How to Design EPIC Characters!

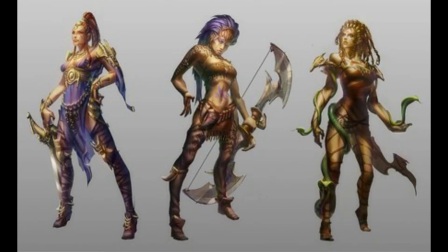[0:10]
Character design. Easily one of the most magical and exciting processes of creating a story. But how do you know whether or not your design will live up to the audience's expectations?
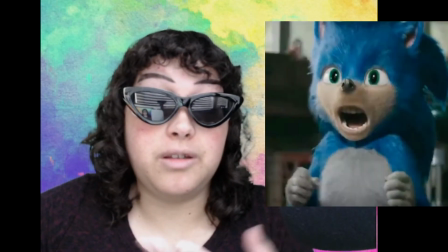[0:20]
Does something like this work? Or is this any better? Let's give your design the ultimate test. 3, 2, 1, go! The first thing a good design needs is a good silhouette.
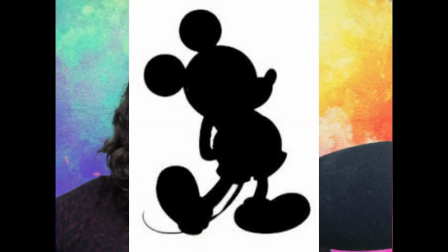[0:37]
Some of the most popular characters we see in movies or television shows have distinct silhouettes.
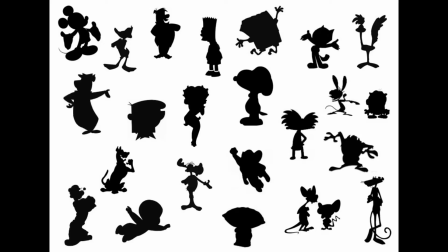[0:43]
Heck, I'm willing to bet that most of you can recognize all of these characters just based on the outline of their bodies.
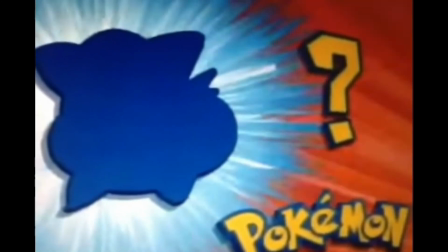[0:50] Who's that Pokemon? It's Pikachu! It's Clefairy! Fuck!
When designing your character, using things like exaggeration or basic shapes,
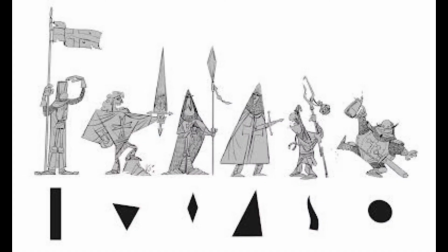[1:01]
such as circles, squares, and triangles, is going to help in forming a stronger silhouette.
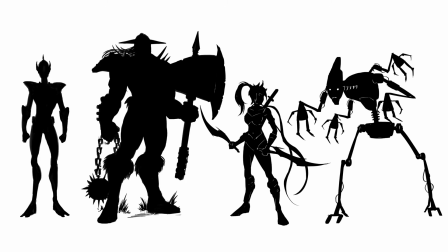[1:06]
Also, having a pose where you can see the whole body will help distinguish who your character is.
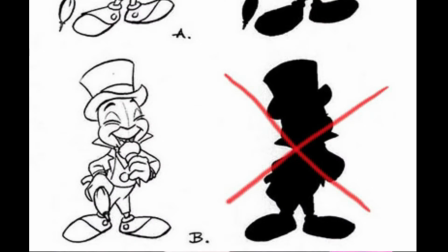[1:12]
I mean, just look at the difference between this and this. Good stuff, right? Now, sometimes you will have characters who will look more realistic, such as this guy.
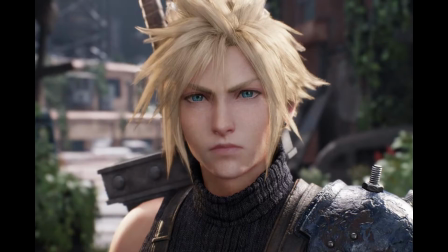[1:24]
So, how in the world are you supposed to make him easily identifiable in a crowd?
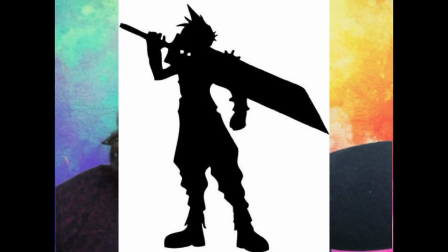[1:29]
You could give him objects like a weapon,
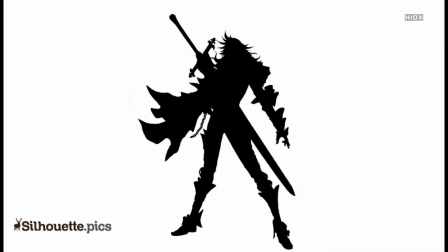[1:32]
costumes and accessories that are shaped uniquely, or you can mess around with their hair and get something that really stands out. The choice is up to you,
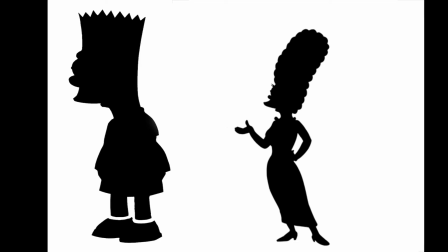[1:41]
but the key here is to have a distinct shape and a good pose for your character so that they can easily be identified when compared to other characters. The next thing a good character design must have is good colors. So when it comes to colors, the thing is, they're very arbitrary.
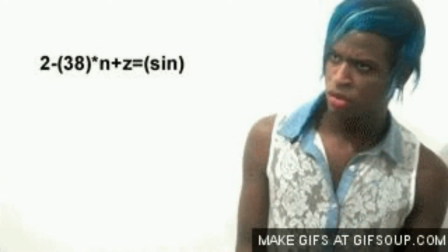[1:58]
So there is no tried or true system for picking out the perfect colors for your character.
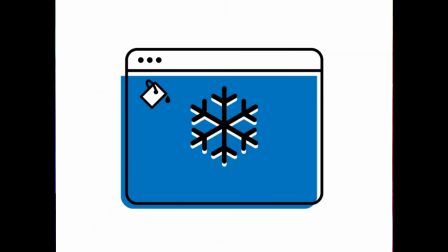[2:03]
But there are a ton of suggestions out there on how to pick a good color palette.
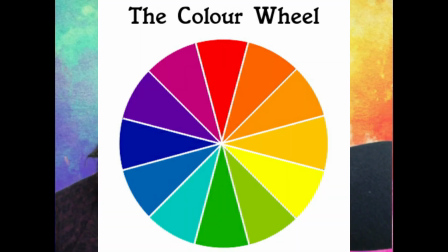[2:07]
For example, using the infamous color wheel, we can use warm colors, cool colors,
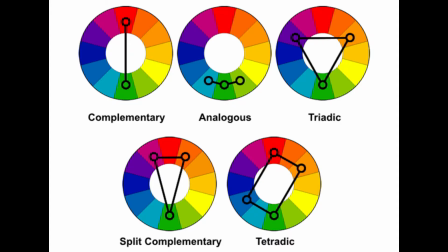[2:13]
complementary, split complementary, monochromatic, analogous, triadic, or tetratriadic. These color combinations are safe to use if you're not sure what colors to go for.
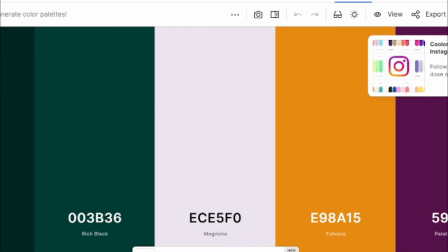[2:25]
Other things that you can do can be using websites like colors.co to generate good color schemes,
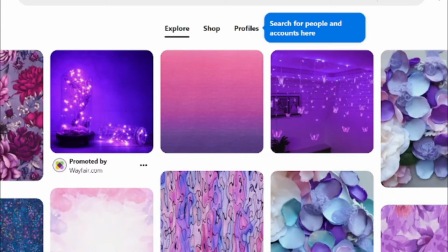[2:32]
or going on Pinterest to create a mood board of colors that you find on the site that inspire you. Now, what I personally do when finding colors is by sticking to a specific rule: saturation and brightness.
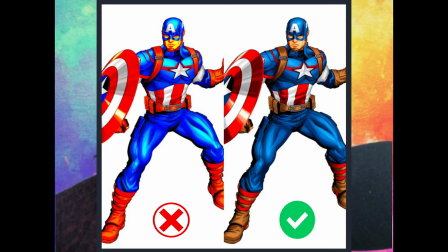[2:44]
You never want to choose highly saturated colors for your character. It just really hurts your eyes and it looks awful.
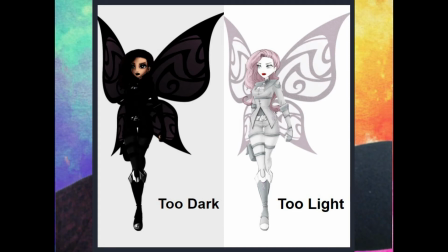[2:51]
Also, you don't want to have all of your colors be super dark or super light, as it creates similar problems.
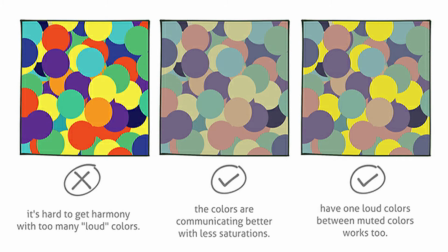[2:57]
So find a good balance of all three of these. Choose a couple of saturated colors as your main color to really make your character pop,
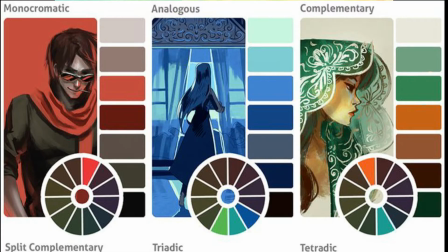[3:05]
and then choose a range of neutral colors to dim things down a notch and create balance.
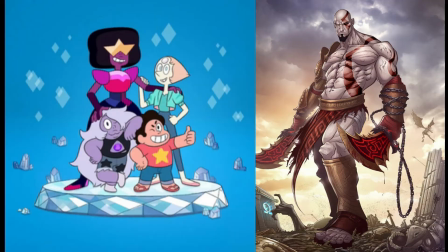[3:10]
The best character designs will have a range of strong and supporting neutral colors working together to help depict your character.
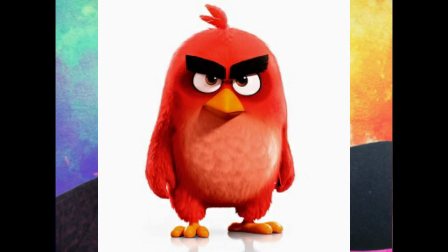[3:18]
Some characters are colored according to their personality, while others are based more on their identity or job status.
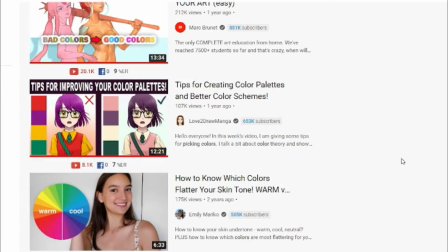[3:25]
Try to study color theory and learn from other YouTubers how to pick a good color palette scheme. The next thing you'll need for a good character design is a good costume. Now, good costumes, like good colors, is also very subjective.
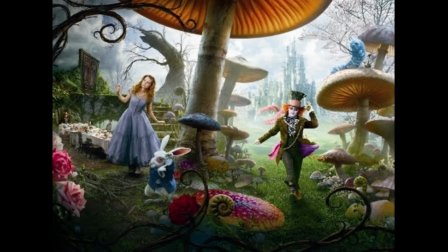[3:40]
There are some characters out there who live in these fantastical worlds and therefore need a unique look.
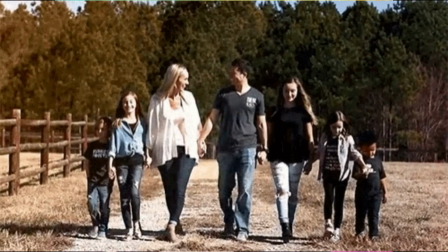[3:46]
Then there are characters who live and breathe in the real world, so they need something that looks more plain and familiar.
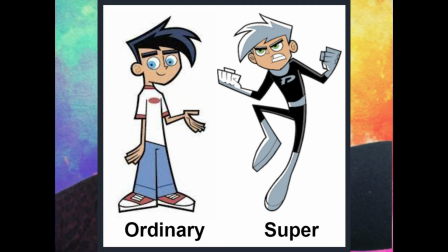[3:53]
Are either of these costume designs bad? Of course not. Characters need the right kind of clothing to match the kind of world that they live in, but what makes them stand out from their peers will be in the way that they choose to dress. Emphasis on the word choose. Take these two for example.
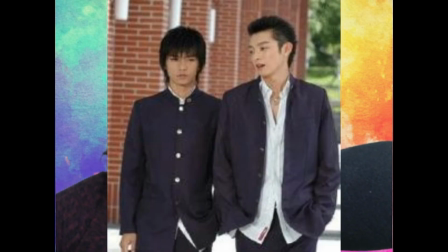[4:11]
They are wearing the same exact clothes, but as you can see, they have different personalities.